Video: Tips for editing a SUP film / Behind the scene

This day here is a shot, is obviously it's a bit grey and it's not that sunny. So let's go and let's give it a bit more exposure.
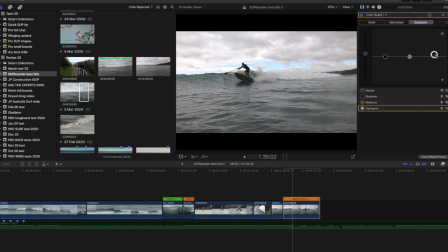(12:46)
Let's give it a little bit more light, make it a bit of a brighter day, maybe darken up the background, give the board a bit more depth. Okay, we're just playing around with the saturation as well. Let's get it up there a bit more, not too much, but a little bit more.
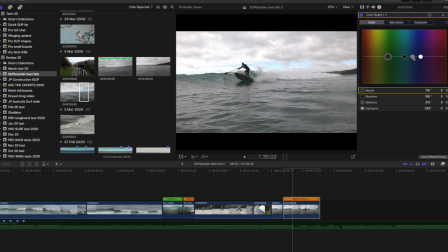(13:03)
And you could even put the colour, make it a little bit more bluer. And now the background there, you can see the blue is a little bit bluer, and it's a bit nicer to watch.
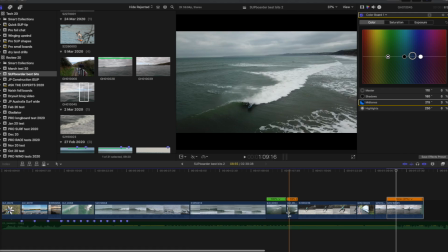(13:17)
So now moving back onto our timeline.
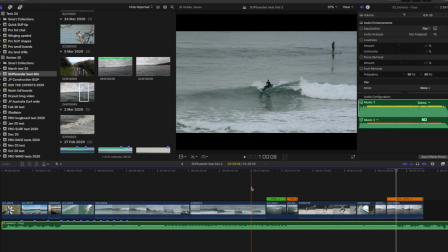(13:20)
So you've got your clips, you've got your beats, you know what sort of how to use your slow-mo stuff. Now you just want to place in your clips with your music. So making sure, as I said, your faster clips, your faster music has got your faster clips, and then bringing it down to your slower clips where the music is a bit more chilled, so it comes off of this point, which is quite quick. And then it goes into chilled movement here now. So now think about what you could put in there instead. Maybe have sunrises, sunsets, maybe have your kids mucking about on the boards. Maybe there's a clip there of me and Will walking down a cliff. So just, you see, and this is another thing we'll talk about now.
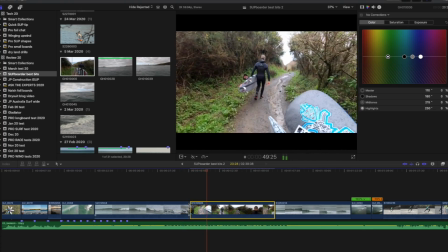(14:04)
So from this clip here, it's pretty good of us walking down a cliff.
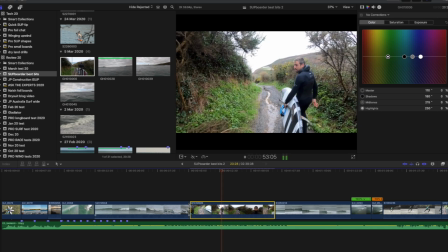(14:09)
It's in good music, it's fairly chilled. Maybe it's an upbeat, you know something's coming because you're going surfing, it's quite exciting.
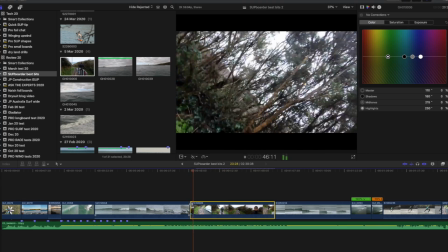(14:16)
But you see the clip itself is shaky. Will's running down the cliff, he's probably highly excited.
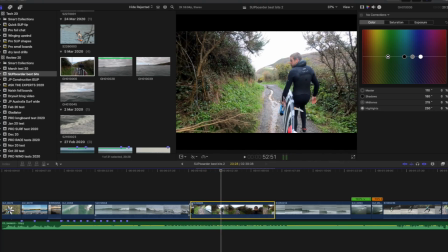(14:24)
So the first thing I want to do is get rid of the shaky bits at the front, at the beginning and the end of the clip.
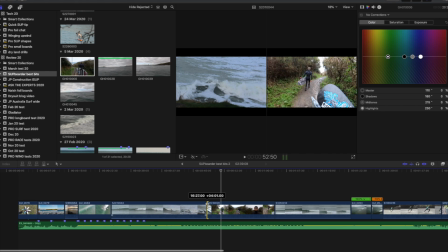(14:31)
So be pretty ruthless with it. Really think about what you actually really need in that footage.
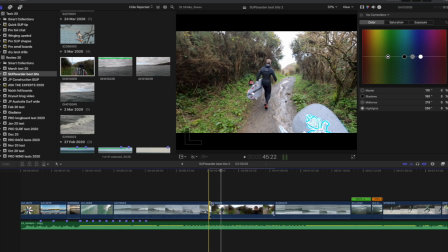(14:38)
So if we're going to use this as part of the video, it's quite nice when Will is actually catching up on me there.
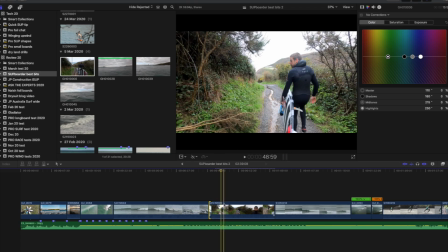(14:46)
I turn around and look at him, say, what are you doing? And he's like, oh, I'm filming you.
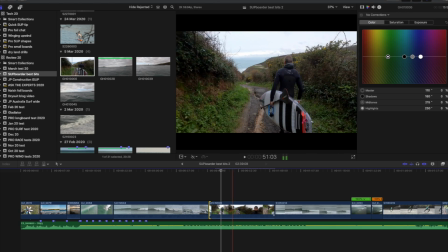(14:51)
I'm like, oh, right, really?
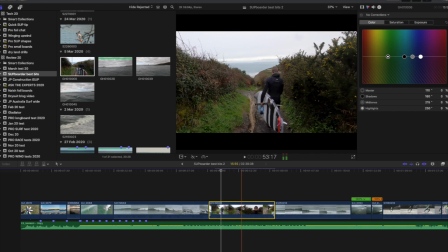(14:55)
Now let's play this through, and then Will has a smiley face and cuts off.
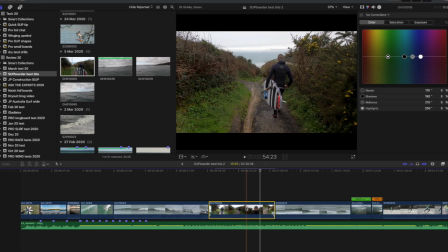(15:00)
So if you wanted to use that clip, let's get rid of the audio again. You want to try and limit the amount of shots of your camera moving really quickly. It puts people off, it makes you feel really sick, and it's really hard to watch. So that clip where Will's panning quickly to his face, if you wanted to use that, use it so he looks up towards his face, and then maybe cut that clip there, cut it off, freeze it, go to the next clip. And that way you won't gonna have it coming back and forth. So try not to have the camera moving around. Really big tip, keep steady shots and try not to just be all jerky and all over the place.
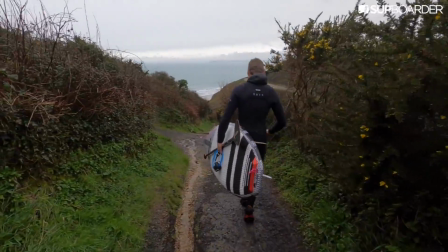(15:38)
It makes it really hard to watch, and you won't get as many people watching it on your YouTube hits, or your family members won't find it so easy to watch. So just give you some highlights. Try and understand what sort of video you want to produce first, what sort of action, what sort of feeling you want the video to have. Find the music, then really nail that, understand where the music is, think about the beats.
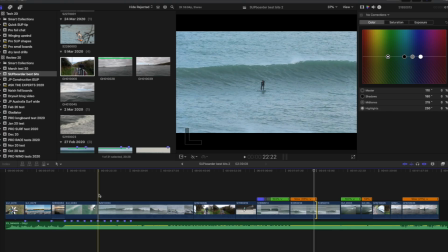(15:58)
When you put your clips in, try and always put your clips of your action or your footage of whatever it is to the music beats, to the change, to the rhythm of the music. Try and anticipate where the music's flowing and put the next clip that will sort of go in frame with that music. So if it's going to be a fast, if the music is building up, bring yourself in a fast clip there. Or if you are going to replace it with a slow-mo clip, make sure it's a very good quality slow-mo clip that looks really special and stunning. Slow-mo is really great for making use out of bad clips and short clips. GoPro really work well with slow-mo. Slow-mo it down, make it 10 seconds.
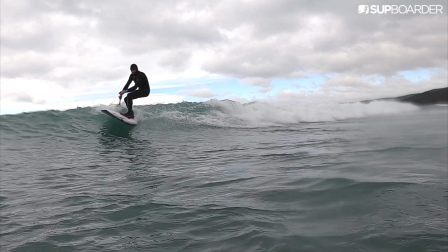(16:36)
Let the viewer take in what you're trying to show, the spray of the water, the movement of your paddle in the water, or even just the kids having fun on the paddleboard. Just slow-mo is a really great use of that.